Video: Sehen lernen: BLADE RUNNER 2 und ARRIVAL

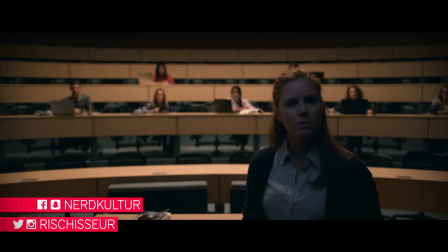Auch acht Stunden nach der Landung gibt es noch keinerlei Hinweise auf einen Erstkontakt. Wir brauchen Antworten so schnell wie möglich.
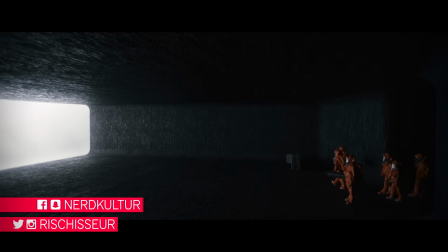Was wollen Sie? Wo kommen Sie her?
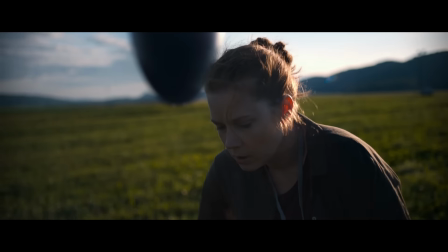Arrival ist ein Film, den wohl nur sehr wenige auf dem Zettel haben, den man sich aber schleunigst aufschreiben sollte.
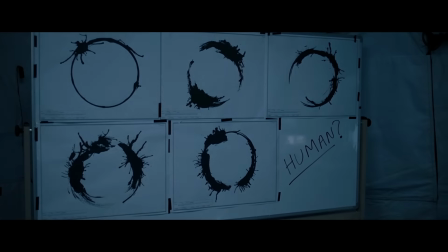Denn eines vorweg, Arrival ist einer der besten Science-Fiction-Filme der letzten Jahre.
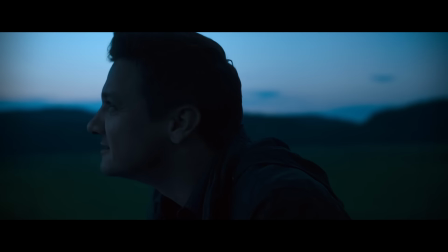Ein Film, über dessen genaue Handlung man möglichst wenig Worte verliert und sich stattdessen von seiner ureigenen Sogwirkung anziehen lässt.
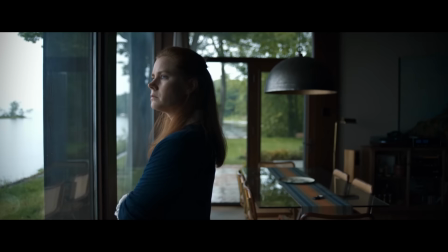Was bleibt, wäre nur herunterzubeten, wieso er ein Meisterwerk ist.
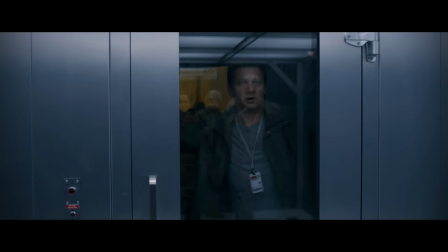Was ich aber machen möchte, ist herunterzubeten, was uns dieses Meisterwerk über die Fortsetzung zu einem ganz anderen Meisterwerk erzählt.
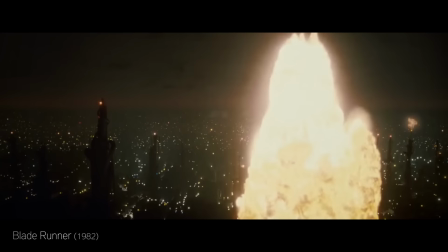Eine Fortsetzung, die man so schon sehr lange auf dem Zettel stehen hat. Blade Runner 2, genauer gesagt Blade Runner 2049.
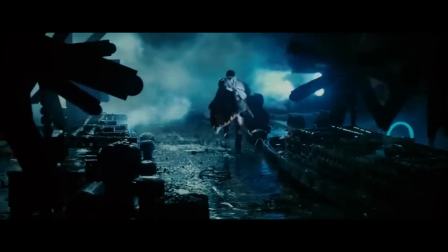Außer dem Genre teilen sich Arrival und der neue Blade Runner den Regisseur, Denis Villeneuve.
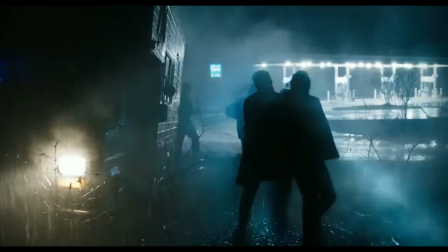Der Franco-Canadier wird spätestens seit seinem Geniestreich Prisoners hoch gehandelt und hat mit Sicario ein weiteres Ausrufezeichen gesetzt.
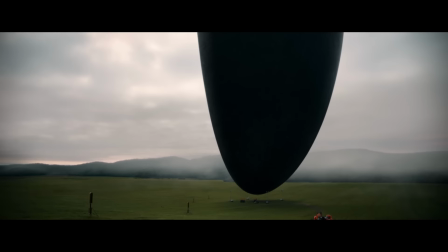Arrival ist sein allererster Science-Fiction-Film und noch dazu von der Tonalität her anders angelegt als das große Cyberpunk-Erbe.
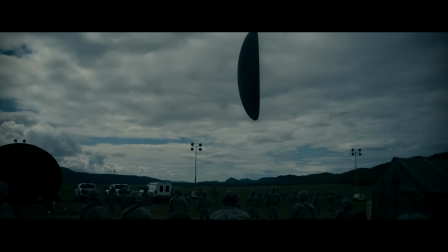Wenn Arrival für Villeneuve schon eine Art Premiere war, dann ist es Blade Runner erst recht.
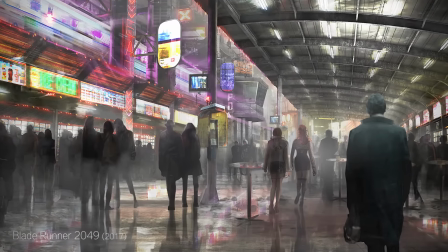Also wie kann uns dann Arrival etwas über Blade Runner vorhersagen? Über einen Film, von dem nicht viel mehr als ein paar wenige Artworks veröffentlicht sind.
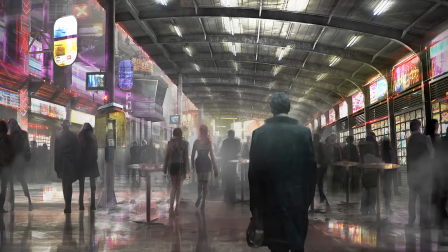Indem man nicht betrachtet, was Villeneuve erzählt, sondern wie er es erzählt. Mit der Kamera.
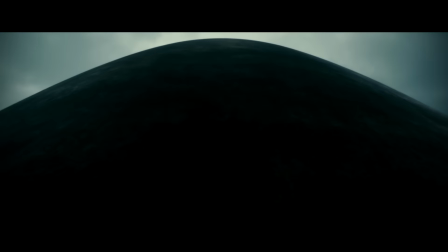Was ich an Villeneuve so liebe, ist eine besondere Art Motive zu verorten, die Bilder einzurichten.
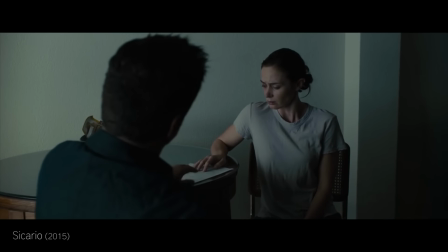Die Kartrage, auch Framing genannt, bezeichnet die Anordnung des Bildausschnitts. Was darin zu sehen ist und wo es zu sehen ist.
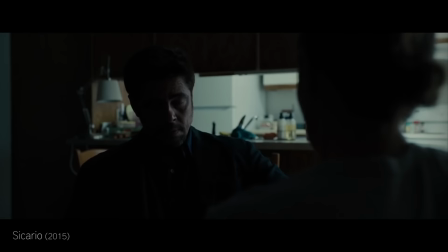Das Spezielle bei Villeneuve ist, dass fast jeder Bildausschnitt ein Objekt, eine Person oder vielleicht sogar einen diffusen Lichtstrahl unscharf in den Vordergrund setzt.
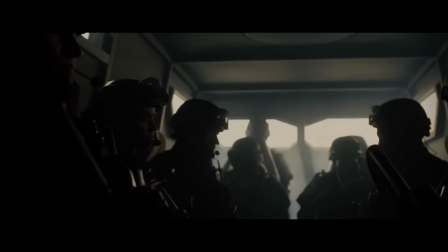Und wenn das mal nicht der Fall ist, dann gibt er dem Shot einen deutlichen Fluchtpunkt zur Bildmitte oder zum Rand hin,
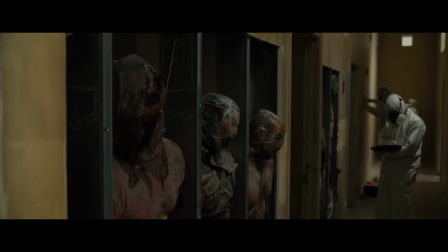was wiederum den Weg zum Fluchtpunkt überwiegend unscharf erscheinen lässt.
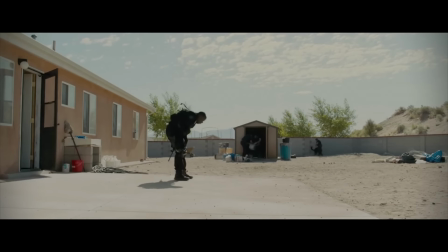Eine komplett scharfe Totale, ohne Fluchtpunkt erzeugende Objekte sucht man fast vergeblich bei ihm.
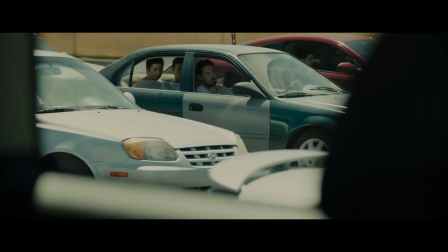Das Stilmittel wäre per se nichts Ungewöhnliches, denn wie sagt man beim Film so schön, Vordergrund macht Bild gesund.
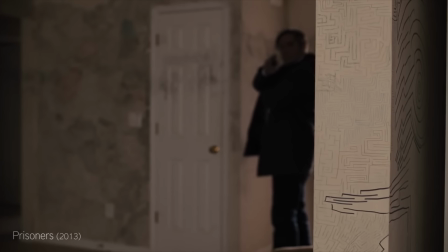Seine Kartrage ist stets so bedacht wie das, was sie zeigt und was sie damit aussagt. Villeneuve erzählt in Bildern, nicht ausschließlich in Worten.
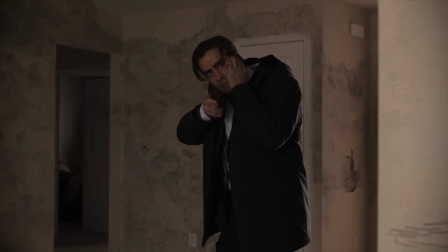Wichtig für seine Art der Kartrierung ist der Fokus, also wo die Schärfe liegt. Das Spiel mit der geringen Tiefenschärfe ist modern und wird als ästhetisch und künstlerisch wahrgenommen.
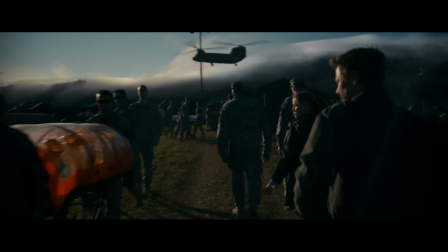Villeneuve nutzt sie aber auch entgegen üblicher Konventionen.
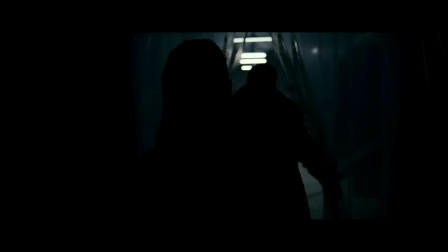So folgt die Kamera hier Amy Adams, aber anstatt den Fokus auf das, was sie sieht, zu legen, ist ihre Silhouette fokussiert, nicht was vor ihr liegt.
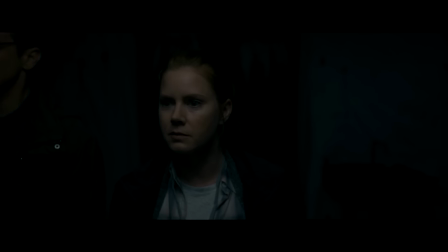Villeneuve isoliert sie damit von ihrer Umgebung, er entfremdet sie.
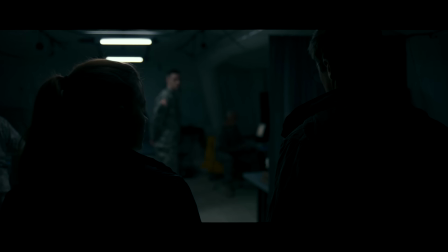Er stellt sie als Fremdkörper in einer eigentlich irdischen Umwelt dar und das ausgerechnet in einem Film über außerirdischen Kontakt.
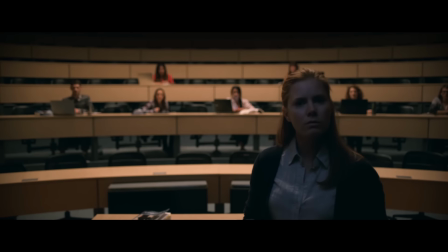Villeneuve spielt mit unserer Erwartungshaltung und inszeniert die selbstverständlichsten Orte der menschlichen Zivilisation als befremdlich,
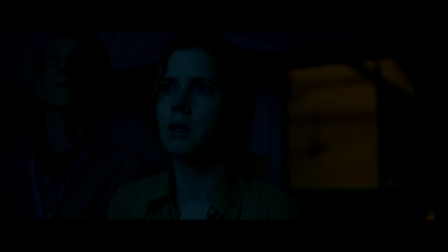indem er den Fokus lenkt und deren Architektur gegen sie verwendet, und zwar mit der Kartrage.
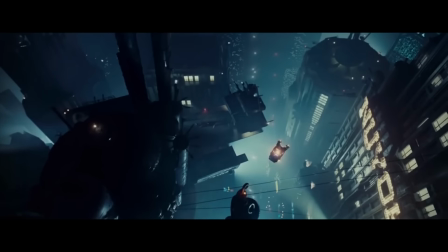Was das Ganze nun mit Blade Runner zu tun hat? Alles und nichts. Nichts, weil Deezer und Arrival augenscheinlich kaum unterschiedlicher aussehen könnten. Und alles, weil sie sich trotz aller inszenatorischer Gewalt auf eines konzentrieren, den Mensch.
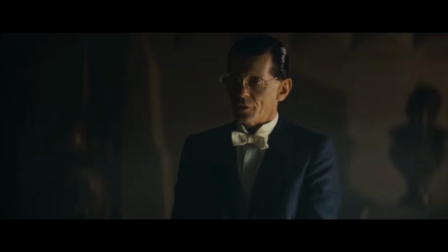Mehr Mensch als Mensch ist unser Motto.
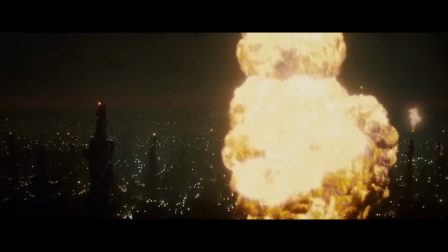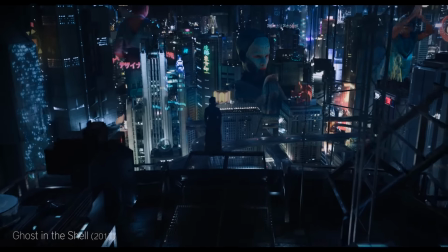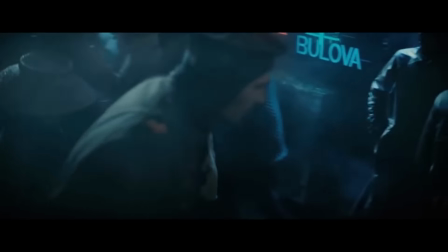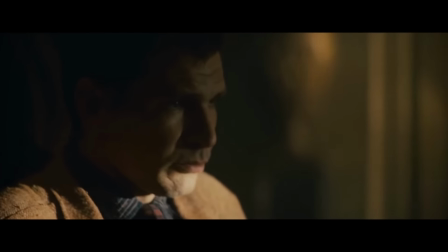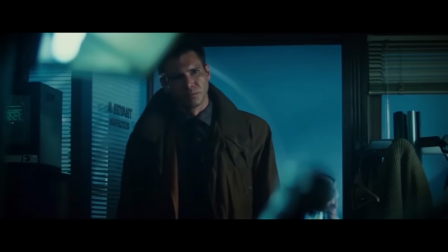Bladerunner ist eine Detektivgeschichte, nur eben zeitlich und gesellschaftlich neu verortet.
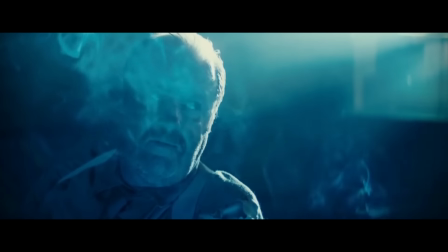So bedient er sich der noirtypischen, expressionistischen Bildsprache, dem Spiel mit dem Schatten, dem Licht und der Architektur.